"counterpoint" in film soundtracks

And if your melody, you know what I said, freaking rewind the video. And so I could try to explain it further right now, but I think the best course of action is for us to just jump in and watch it in action. And so today we're going to watch some Revenge of the Sith, okay? For no particular reason other than I just want to watch Revenge of the Sith because it's a pretty dope movie. So let's just jump in here, and I'm going to show you the opening scene, the Battle over Coruscant. So one sec. Okay, so before we jump into this, I want you to, as you watch this, consider where your attention is going. Okay, so obviously this is a huge spectacle in the film, this opening battle sequence. We've got ships flying all over the place. We've got blasters and explosions, lots of stuff happening. And so it's this grand spectacle. And obviously the visual is going to dominate your attention in a lot of ways. But I don't want you to think about that. I want you to instead think about what's happening in the soundtrack, meaning, again, music, sound effects, and dialogue, and where your attention goes purely auditorily. Auditorily? Auditory. No. Shit. Wherever your mind goes, wherever your ear goes as you're watching this, I want you to pay attention to that and maybe consider why as we go through this, and I'll try to explain as much as I can.
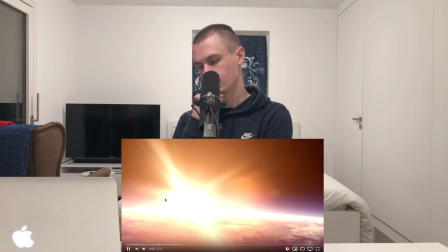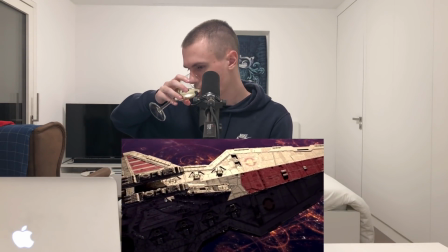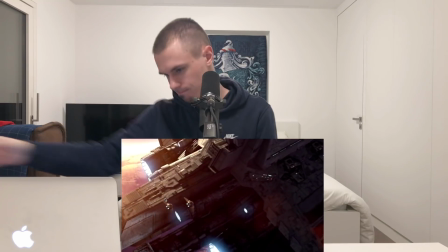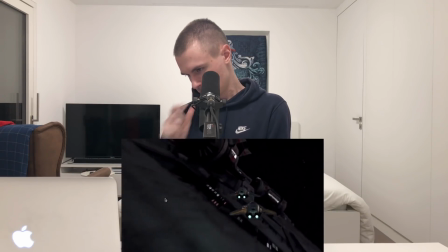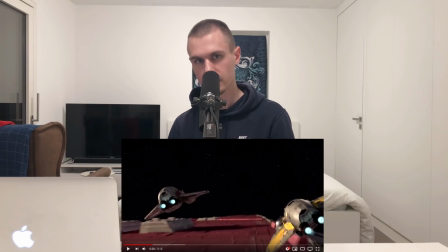(6:23)
Okay, so first off, think about the sound effects for a second. So there's nothing happening really in the sound effects. You've got these ship sounds, but nothing crazy. We can see the ships. We know that the ships are moving. We can see that. The actual sounds of the engines are not that important to us.
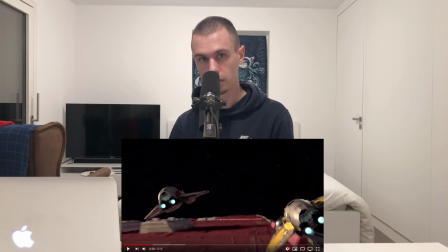(6:39)
And so John has sort of taken the opportunity to step forward and play us this epic iteration of the Force theme, which we all love, and sort of take the stage a little bit. At least that's where I keep pointing to my head, but at least that's where my ear went listening to this, it went straight to that theme.
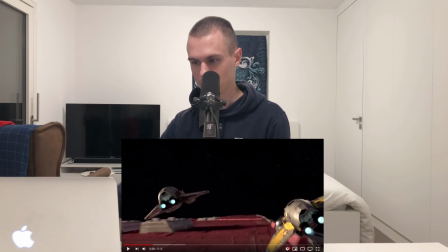(6:56)
And maybe I'm a bit biased because I study film scores so much. But again, even if your ear went somewhere else, I just want you to be aware of that and start thinking about why.
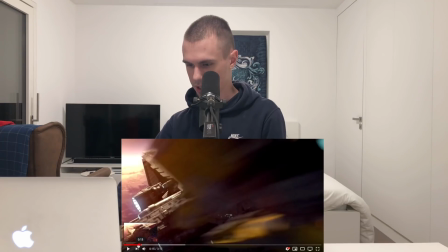(7:08)
And also one more thing. So check this out. In the beginning, we have these taiko hits, right?
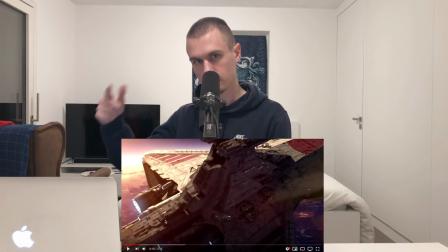(7:14)
It sounds like taikos. And then the Force theme starts up just as the ships fly past the screen. But it doesn't start when they fly past the screen because we have this big sound.
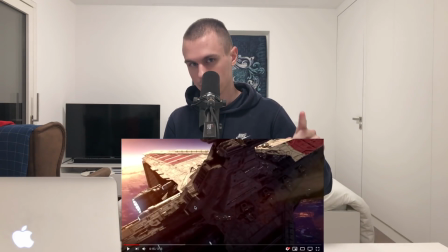(7:28)
And the Force theme doesn't start until after that sound is dissipated.
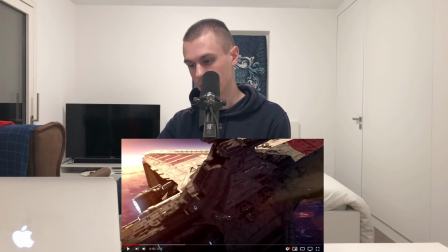(7:32)
Okay, check this out.
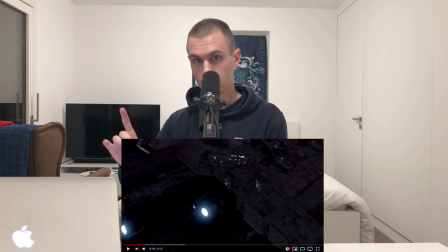(7:36)
Right? Okay. Don't want to compete for that. We're going to let that whoosh sound happen, and then the Force theme is going to come in.
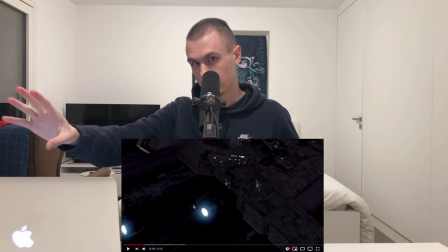(7:44)
Okay, very important.
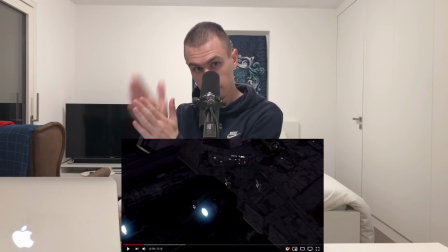(7:45)
I think it would be very easy for someone to look at that and think, this is an important moment when the ships fly past, and try to nail it timing-wise right on that, downbeat when the ships fly past the screen. But the impact is almost greater when you wait that extra second for the sound to die down.